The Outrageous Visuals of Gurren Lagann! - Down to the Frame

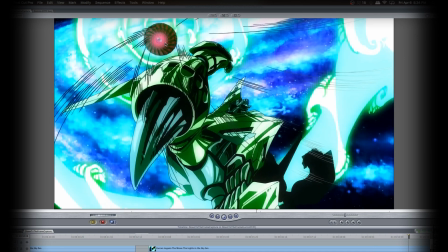29:10 And that's how they create something that looks like it's twirling. It's just back and forth, back and forth, back and forth.
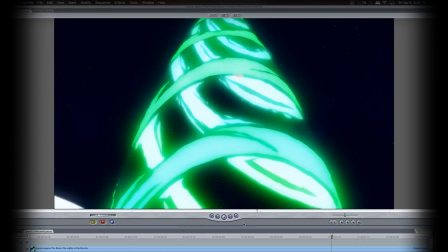29:18 But when it goes so fast, it actually does look like it's twirling.
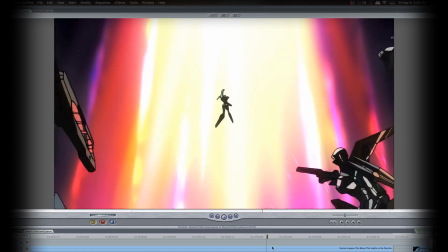29:26 And again, ends on a nice still, so you can breathe and calm down after the intensity you just saw.
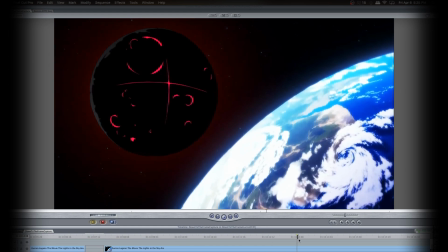29:34 And then split into a whole bunch of different pieces,
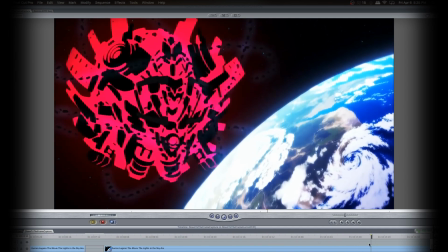29:37 crumbling away to create a shape, which is really, really amazing, that transformation.
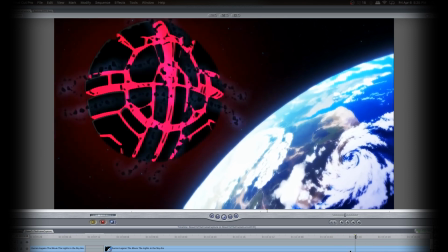29:43 Just
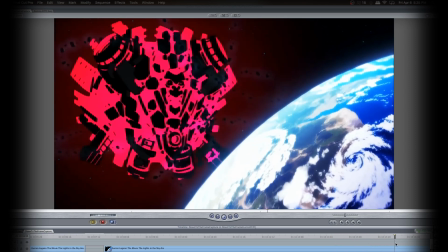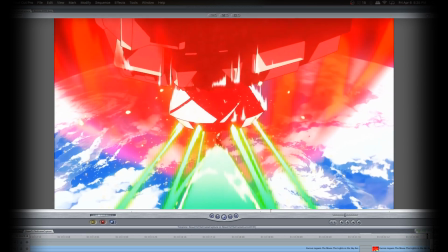29:50 now here's the penetration scene. There's a whole lot of those in this show. God, I feel like I'm talking about a hentai.
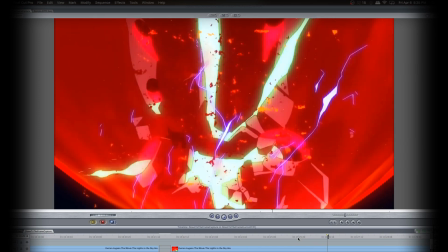29:57 Crunch straight through the center. blowing everything up in the path. Just tearing that thing to shreds.
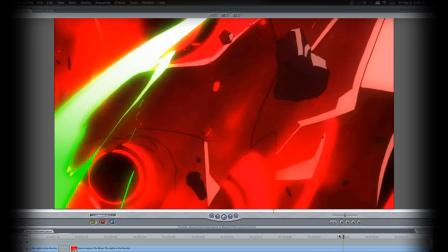30:06 Now the interior. And I like this little part because the drill is now in here, but it has to kind of change direction.
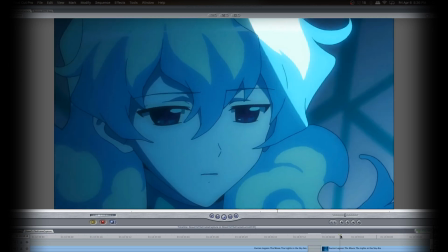30:17 And then blast off again. Here we go with another light shot, kind of panning over Nia as the light transcends.
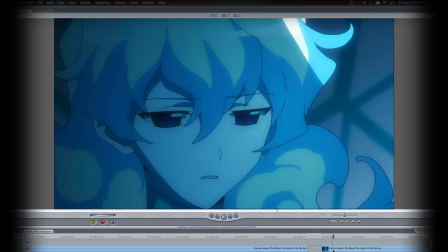30:24 And again, she's sort of like, in this case, it's Simone bringing light to her, which is really cool.
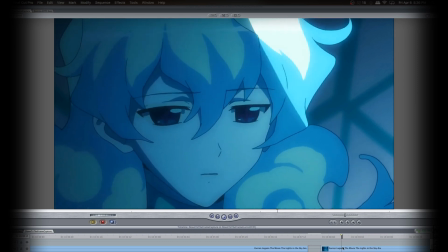30:30 It's a very good parallel to the shot we saw before. The light comes through. She's still in her, anti-spiral, brainwashed state, and then the light comes through, and she's herself again.
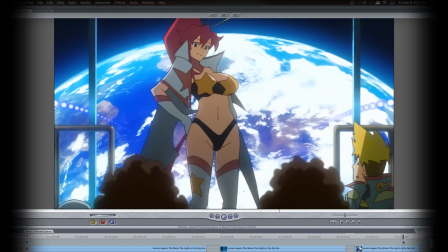30:42 Yoko Shiggle, oh god. I gotta say, those are not the same size we've been seeing this whole time.
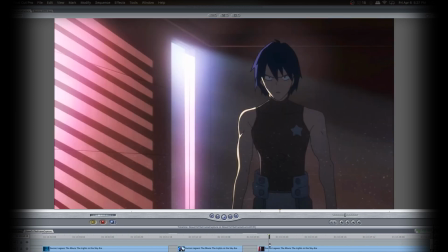30:49 Incoming bitch slap. Dun dun dun dun dun dun dun dun.
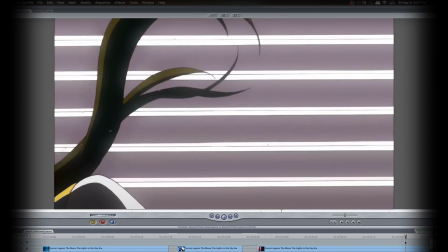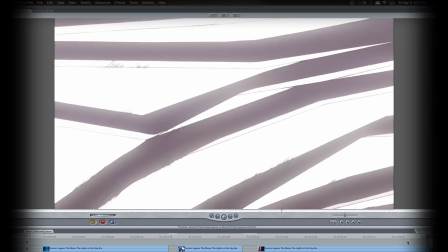30:59 Fuck you. Oh, suicide is bad. And he's learning that the hard way.
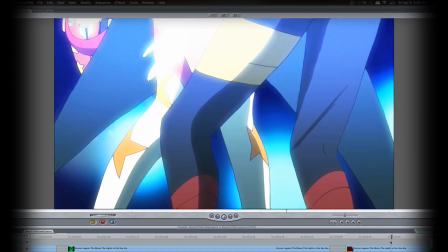31:04 Now for this sequence, I really like how they handle the color. You know, they're pretty much all about to die.
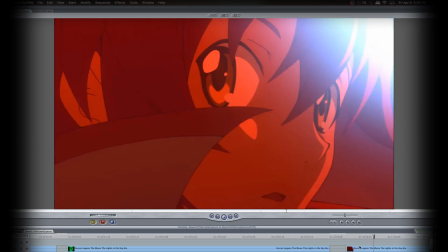31:10 It's red alert. You know, Yoko turns, and voila!
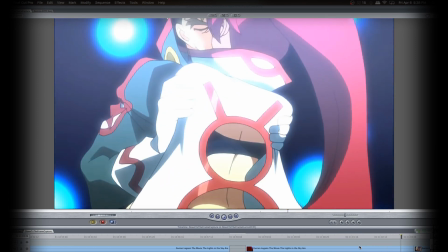31:17 Kitan does the smoochy smooch. And they give this very gentle, warm hug.
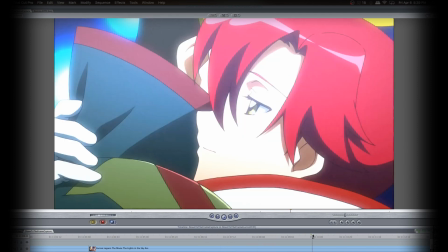31:24 And it's made all the better by her expression. This is like old 90s anime style, animation right here, with the eye just kind of fluctuating between two poses or so. But it just feels so beautiful when characters do that. I'm always going to be a fan of that style of animation.
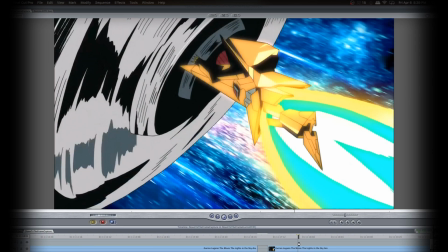31:39 And Kitan goes out on a glorious blaze.
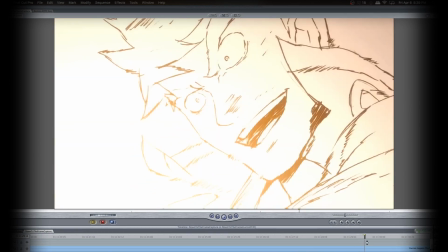31:48 He gets probably one of the better line wipe shots. It's like he's just slowly whisked out of existence.
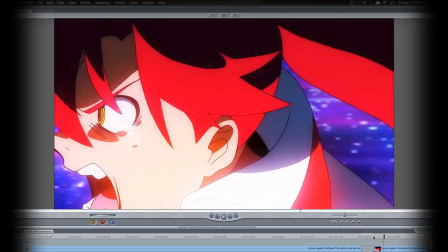31:55 It's very sad in a sense. And Yoko's pissed because she just finally found another guy she can love.
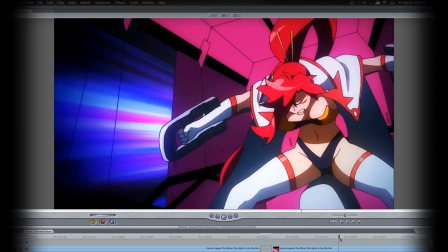32:04 We get double shiggles, double action shiggles.
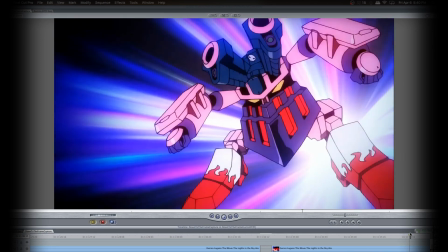32:10 And then unleashes a barrage of missiles that
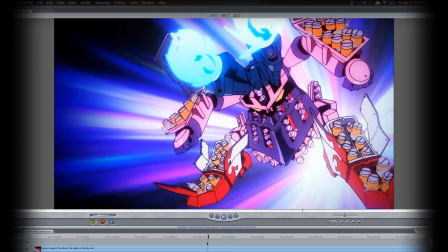32:17 just gets crazier and crazier if you just... Alright, look at all those missiles.
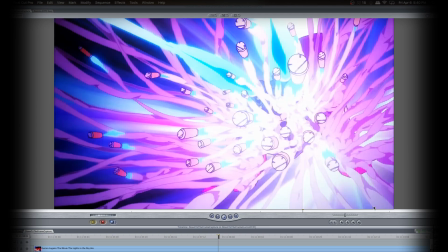32:21 And we're going to follow them as they go through their movement, creating each one its own trail.
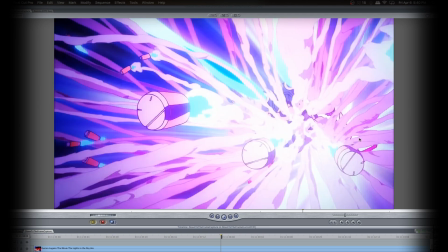32:27 That must have taken forever to create.
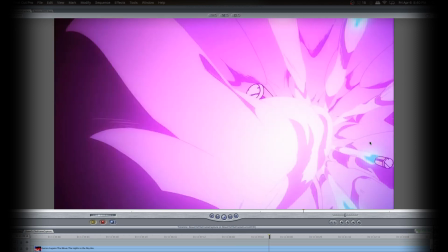32:33 And they come flying out. And these guys are fucked.
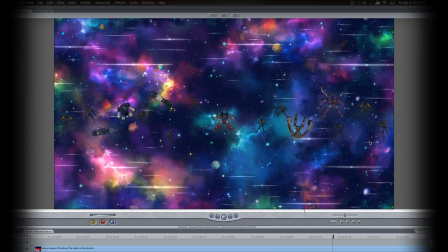32:38 Little tiny little blankets to show that explosions are incoming.
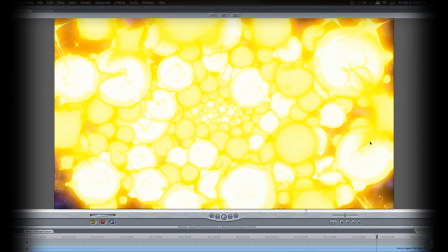32:45 Very satisfying. Then we have to zoom out again. And again to show the sheer scope of everything.
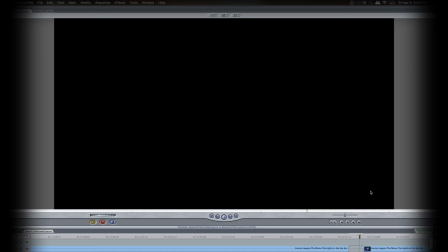32:53 The ending to Gurren Lagann is brilliant because of the sheer scope. I mean, look at this.
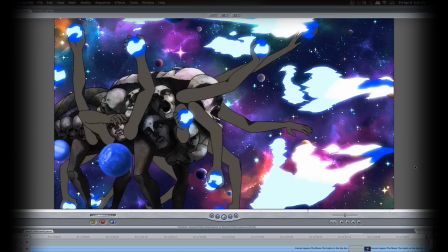32:58 Their enemy is throwing planets at them. Like, take this, eat this.
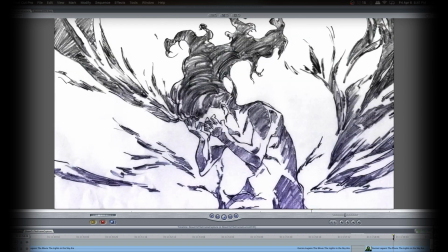33:05 Then we go back to some of that pencil-style sketching. Very beautiful, well-thought-out animation.
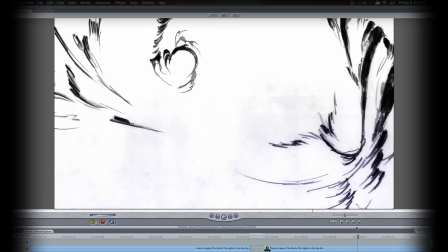33:12 Evolving lines that turn into other things and transform as we watch them.